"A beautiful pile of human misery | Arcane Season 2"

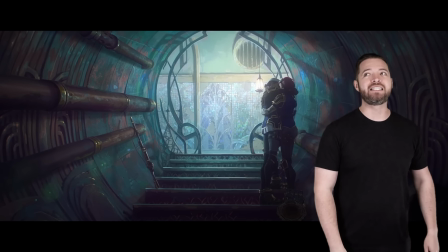Oh, you should have heard the cheering at the premiere when this happened, it was deafening, which makes the entire next scene all that much sweeter.
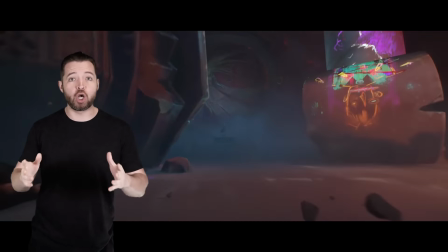The big climax of Act 1 is the showdown with Jinx at the end of the Underground,
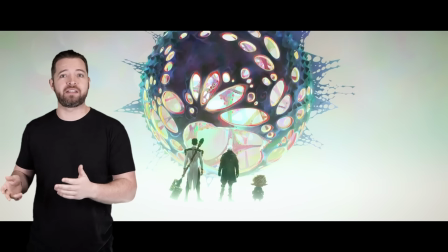while Jace and Echo and the Donger make their way to the center of the Hex Corps, whatever it's become.
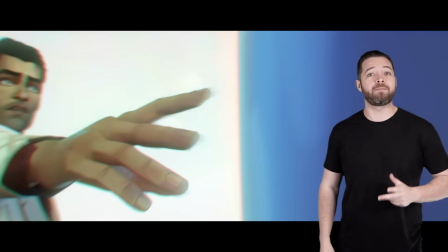The realization is that by using the Arcane in such a manner, it isn't a one-way trip. Utilization requires a form of mutual exchange, and with Victor out there,
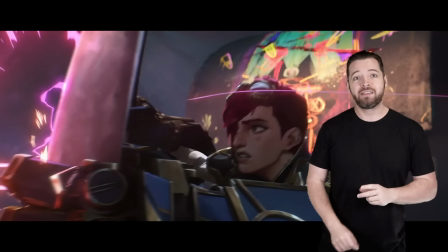you know raising credit scores this is super unstable this fight is fantastic in
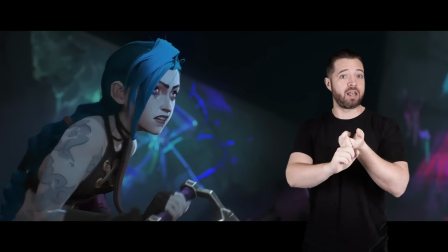so many ways it's decently long which is lovely it's choreographed really well and the
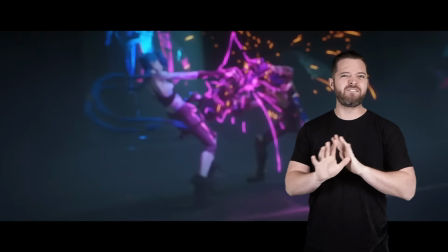song playing in the background just hits very strongly what i particularly love about
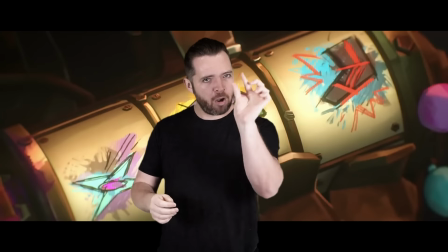this fight is that i can follow the action very well a small complaint i have with the first two episodes is that the action scenes are a little
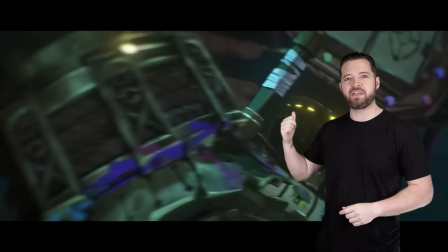style over substance sometimes in their choreography the fight between Savika and the little rat thing is visually stimulating,
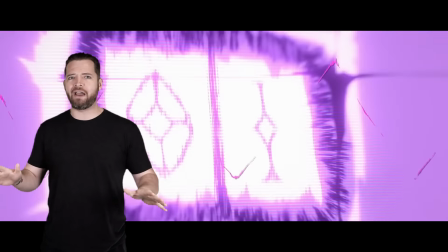but it's a little over stimulating. It's so fast and the amount of cuts gets a bit distracting.
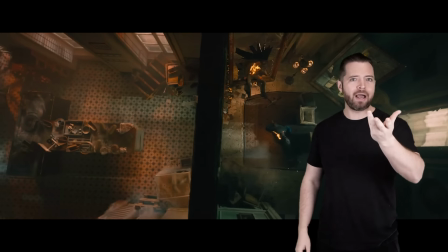It's a little hard to follow what's going on. You know how John Wick is hailed as one of the best action movies?
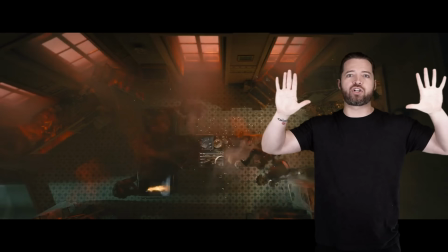That's because they tend to zoom out with a nice wide shot to show all the action going on smoothly.
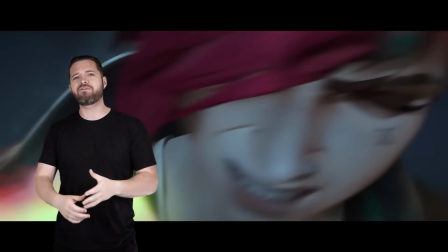Episode three's big fight still had a lot of that style, but it definitely felt a bit more zoomed out and I could follow it a bit
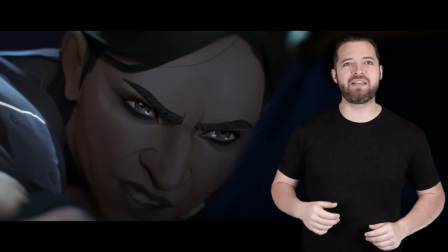better there are also some great tidbits to it like when caitlin bites savika's hand you obviously expect her to then drop her but she's a hardened woman
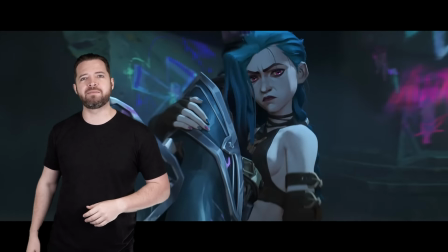and just grins plus the effect of the arcane screwing with all the hex tech items in the fight paralleling the other trio dissociating from reality
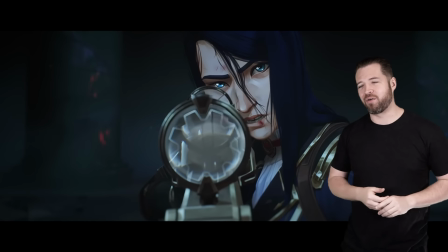it's a good mix-up the ending scene is something that put me in a bit of two minds though on one hand i hate hesitation it's something that
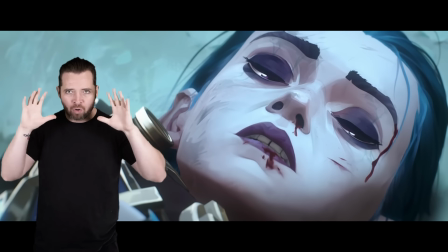media in general like even Even when warranted, they do it and it bugs me.
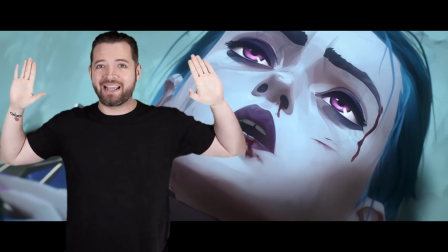I get it, I get why, I understand it, but it feels so annoying.
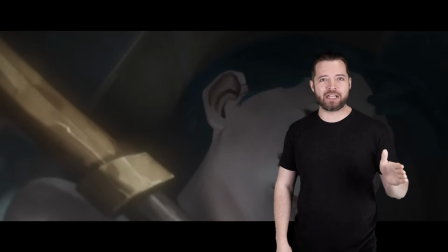I felt the same way with the Echo and Jinx fight on the bridge in Season 1.
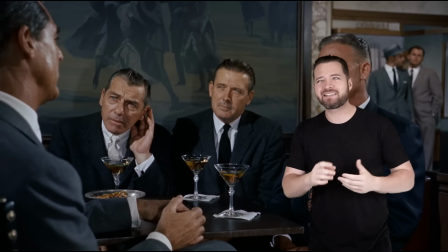It just never feels good even if it makes sense. It's like a misunderstanding being the main plot point for a story.
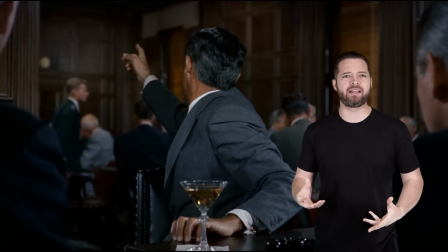It's always aggravating. But on the other hand,
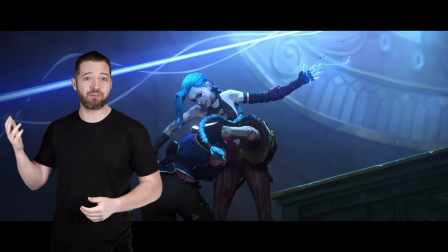Caitlyn going full bloodthirsty mode is pretty cool. blasting off a finger to start with and being pretty happy to swiss cheese a kid
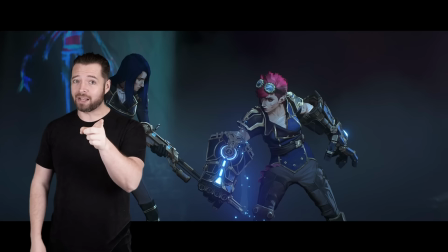to get to jinx and her not being allowed to do that Therefore cutting
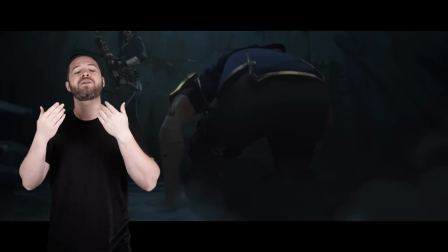off the relationship with Vi folds perfectly into Mbessa's plans and giving
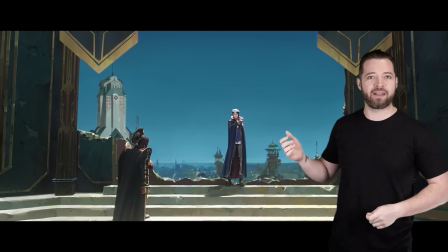us Commander Caitlyn doing the Wolf of Wall Street thing the entire commander Caitlyn ending piece is just Excellent.
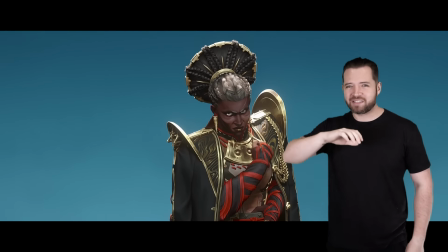It's got the best tension. It's cool. It ramps the stakes up really well Oh, Mel also gets yoinked into the Shadow Realm.
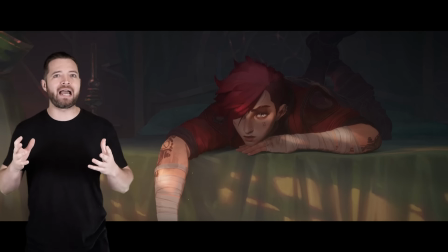I forgot about that, so that's fun. But in Season 1, I felt like Vi's story overshadowed Caitlyn for a good margin,
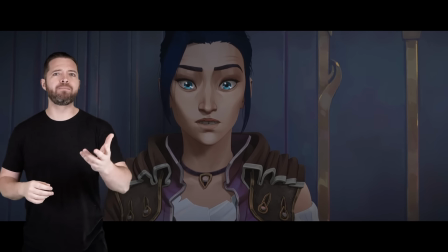and Caitlyn was kind of just around, not important enough to the story. Now, I feel the opposite.
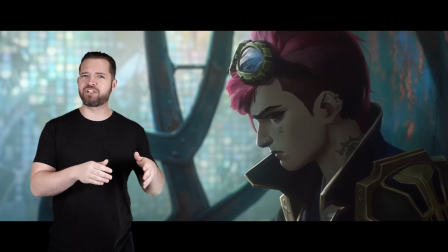I think Vi is actually not developed very much at all in Season 2, and is a bit one-note,
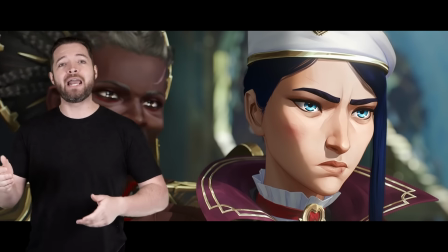where Caitlyn goes through multiple character arcs throughout these episodes, and her transformation into Commander Caitlyn was just pure cinema.
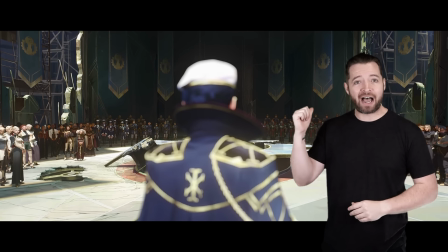It looked so good. The entire last five minutes of this episode, the foreboding, the changes,
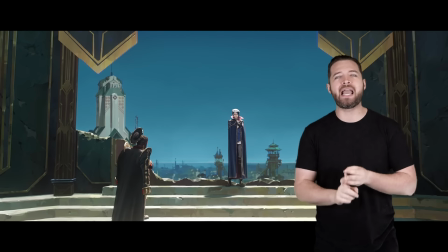the Noxian schemes coming to fruition, it was truly a great ending to the first arc of episodes.
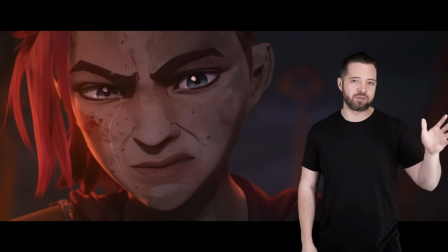Not as emotionally charged as the end of the first one, at least season one, but with a similar feeling of just gravitas.
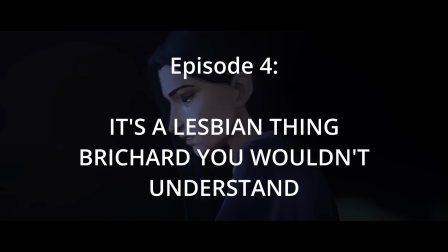I have an audience with the Mason's Guild first thing in the morning.